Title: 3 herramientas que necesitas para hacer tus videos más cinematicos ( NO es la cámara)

Te has preguntado por qué algunos videos que ves en esta plataforma o que ves en las redes sociales parecen literalmente sacados de una película.
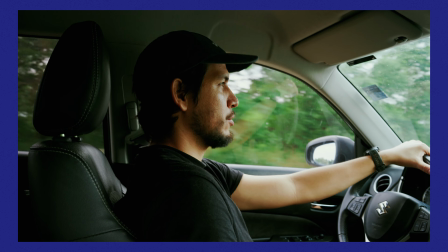[0:07]
Te preguntas a veces cómo pusieron la cámara ahí, cómo tiene ese efecto y te aseguro que no es sólo la cámara que estás usando. El día de hoy te voy a mostrar tres herramientas que desearía haber tenido mucho antes que me han ayudado muchísimo a mejorar la calidad de mis videos. Y lo mejor es que las herramientas son mucho más simples de las que te imaginas. Número uno, mi herramienta favorita, en serio es la cosa que más uso al momento de grabar los videos. Y es que tengo que confesarles algo, me gusta poner la cámara en muchísimos sitios. Como ahí, ahí, ahí y ahí. Y lo consigo con esto. Este es un Magikarn de la marca Ulanzi que tiene dos super clamps. Y yo sé que han visto diferentes modelos y versiones en diferentes lugares, pero este me parece súper fuerte.
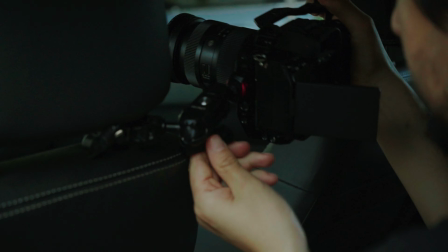[0:54]
Lo he colgado en puertas, en repisas, inclusive en el asiento del carro para hacer esas tomas cuando no puedo poner el trípode.
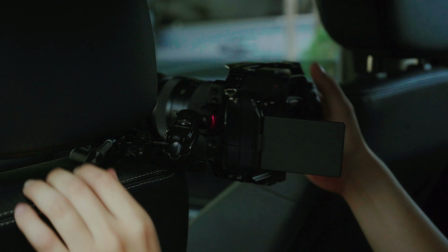[1:02]
De hecho creo que lo uso un poco más que el trípode.
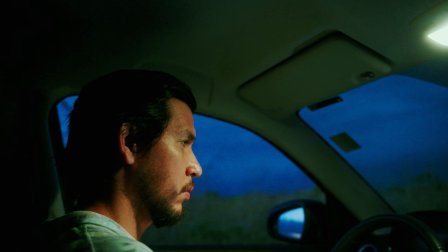[1:08]
Este tomo en específico me gustó mucho, lo puse en el techo del carro. Y obviamente cuando estás manejando el carro está en movimiento y el trípode no es la mejor opción. Entonces lo pongo en el asiento del carro. Este extremo que está aquí va a la cámara Y este va a cualquier parte donde quieras colgar Y por ejemplo un truco que yo hago para hacerlo un poquito más largo Es colocarlo en algún monopié o en algún trípode
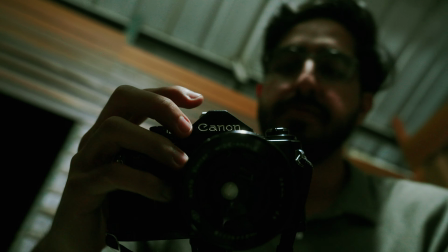[1:33]
Donde se pueda poner la cámara aquí Y así salen este tipo de tomas Cogiendo algo que me encanta mucho
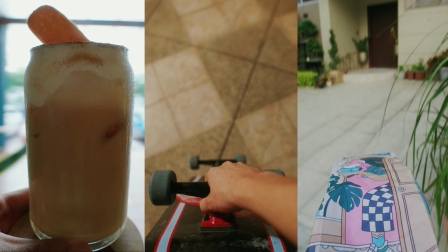Me parece súper útil Creo que sí voy a probar otros Magic Arms que sean un poquito más largos O para hacer más seguridad, en el caso si lo quiero poner en el carro Y no solo quiero dejarlo con esto, sino ponerle otro a los lados Creo que eso voy a hacer, pero hasta entonces voy a seguir usándolo La segunda herramienta que les voy a enseñar está siempre en mi
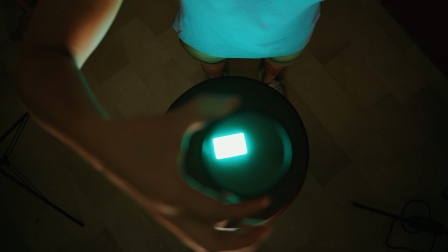[2:09]
lente Este es un filtro Pro Black Mist o filtro de difusión de la marca K&F Estos filtros reducen el contraste y crean
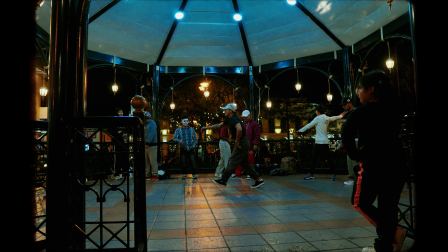[2:16]
un suave halo alrededor de los puntos iluminados Además también suaviza y embellece el rostro de una persona Suavizando las arrugas, puntos y poros Les voy a mostrar la diferencia de esta luz y esta luz de aquí arriba ¡No! Se me cayó el filtro No le pasa nada Les voy a mostrar la diferencia de cómo se ve sin filtro esta luz y esta luz de aquí Y cuando le pongo el filtro se nota como se difumina ese blanco En realidad siempre lo tengo en mi cámara porque me gusta bastante el look que da y aparte, claro, que protege al lente. Lo único que no me gusta de estos filtros es el tiempo que me muero enroscándolo en los diferentes lentes. Por eso procuro tenerlo siempre en un lente. Es medio complejo enroscarlo y si, por ejemplo, quiero tener o sacar una toma rápido y quiero que sea con el filtro, es imposible tratar de cambiarlo muy rápido. Y la tercera herramienta es esto
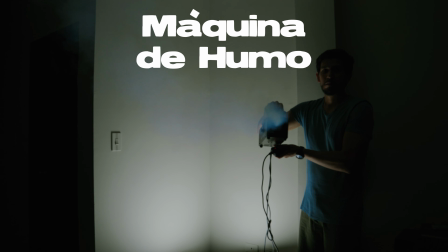[3:16]
Esta es una simple máquina de humo que compré en Facebook Marketplace Nada del otro mundo,
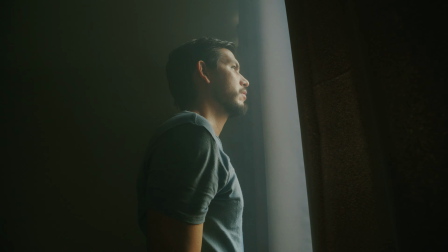[3:21]
súper barata ¿Han visto en las películas que a través de las ventanas se pueden ver los rayos del sol?
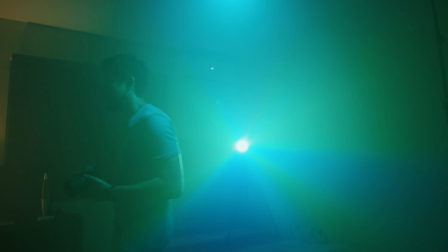[3:25]
Esto se logra con una pequeña cantidad de humo o haze Esta es una toma que voy a hacer primero sin el humo Y
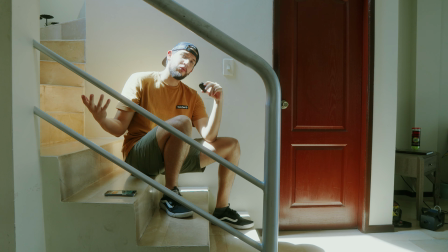[3:31]
tiene el filtro Y vamos a hacer una comparativa con una toma cuando tenga el humo Voy a prenderlo
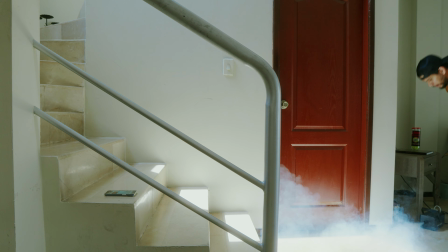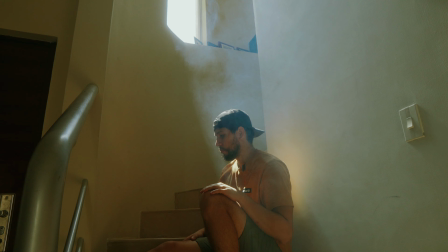[3:43]
Al inicio parece un incendio, pero ya después se baja un poco. Vamos a esparcirlo un poco y hacer una toma bajando las escaleras.
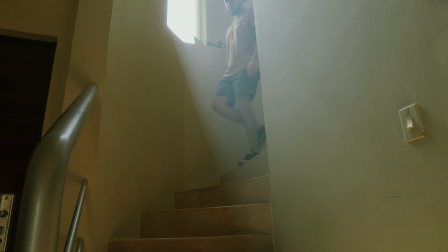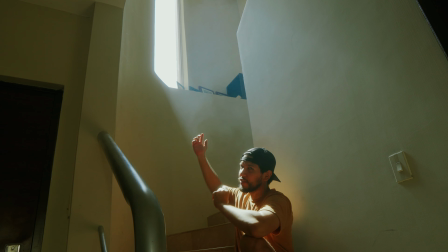[3:57]
Ahí pueden ver mejor cómo los rayos del sol pueden ser visibles gracias a la máquina de humo. Y de hecho esto cuando lo compré, lo compré con el líquido para hacer humo y lo llené a la capacidad máxima.